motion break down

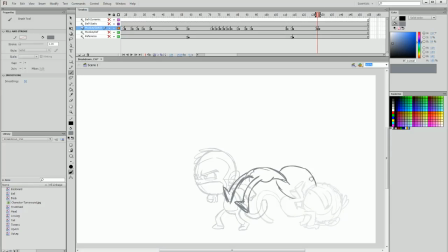[40:51]
And of course, I'm going to add a bit of a smear to the head, really stretch it out and show the teeth being stretched, show the hair being pulled back, the monkey's outline of their hair, the nose. So you don't see much of the head in this section.
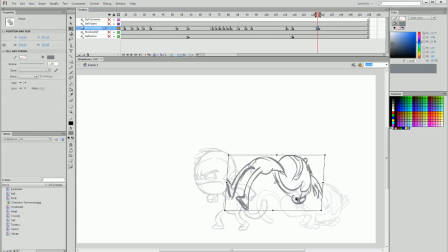[41:10]
I'm really also going to skew it and change it to be a bit more vertical and stretched out like this. I'm just sort of tweaking my sketch as I go along. I really want to throw this out to be as emphasized as possible.
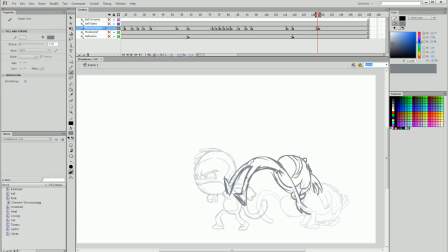[41:25]
And you can see in the entire body, the motion is basically the entire line of the body because we have the entire arc of motion here. And that's what the breakdown is communicating.
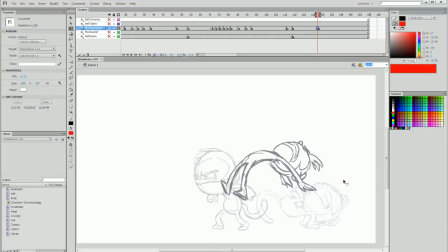[41:42]
I'm just repositioning it because I want it to him to very quickly go forward, so much so that I'm going to stretch the feet all the way down like this, just to really make this as extreme as I possibly can. And to add more impact,
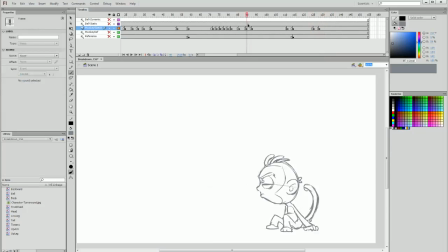[41:58]
I'm going to do the same thing for this last frame that I did for when he leaned back and had that extra impact throwing himself forward. I'm going to add a duplicate keyframe and I'm going to squash and push him forward,
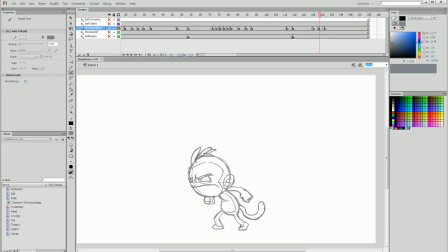[42:12]
and I'm going to pull his hair back to show that he's just flown in from the side, and I'm going to stretch his arms back. So I'm tweaking my final keyframe duplicate to add some impact to our landing position.
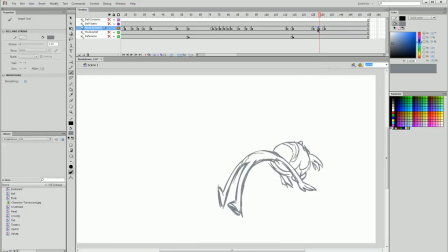[42:29]
I'm going to also remove the tail and figure out where it's going to go in here because I hadn't done that yet. So using my onion skin to see the previous frame, I would estimate that the tail would be thrown back and look something like this. And then here,
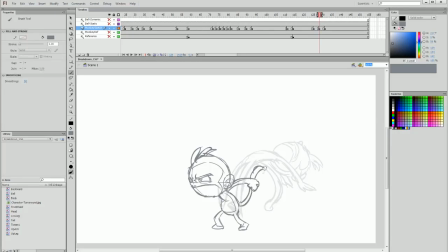[42:48]
his tail would sort of arc up and continue to follow that motion a bit until he eventually lands. And I don't want it to end there. I want it to end a bit more curled up so the tail has followed through on that bounce.
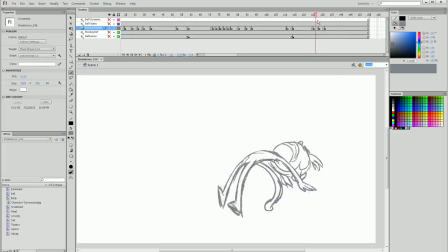[43:07]
So now you can see we have a very long arc of motion in our breakdown, our first breakdown. We have some follow through on our second breakdown before the final keyframe, where we have the hair stretched out, the arms stretched out before they land, and some secondary motion in the hair, the arm,
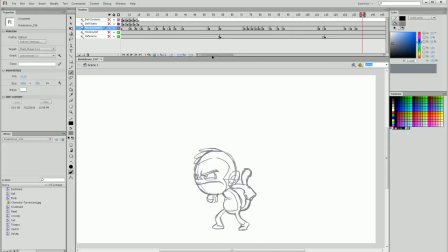[43:24]
and the tail. And then he lands on his final keyframe. And that, ladies and gentlemen, is how I go about the breakdown. So I've done the breakdowns for the entire animation segment. We can see that the motion is emphasized so much more by using the extremity in these breakdowns. And it's really quite a satisfying thing to see put together.
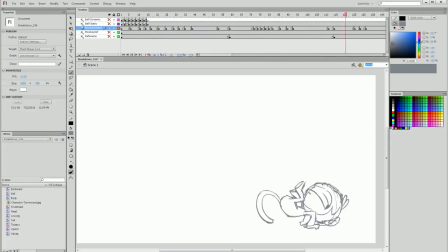[43:43]
You can see from the beginning to the end, the motion and the exaggeration throughout are much more emphasized. So thanks for watching, and I'll see you in the next video where we're going to start doing some solid drawing, which is going to be the first step in making this all come to more of a refined place.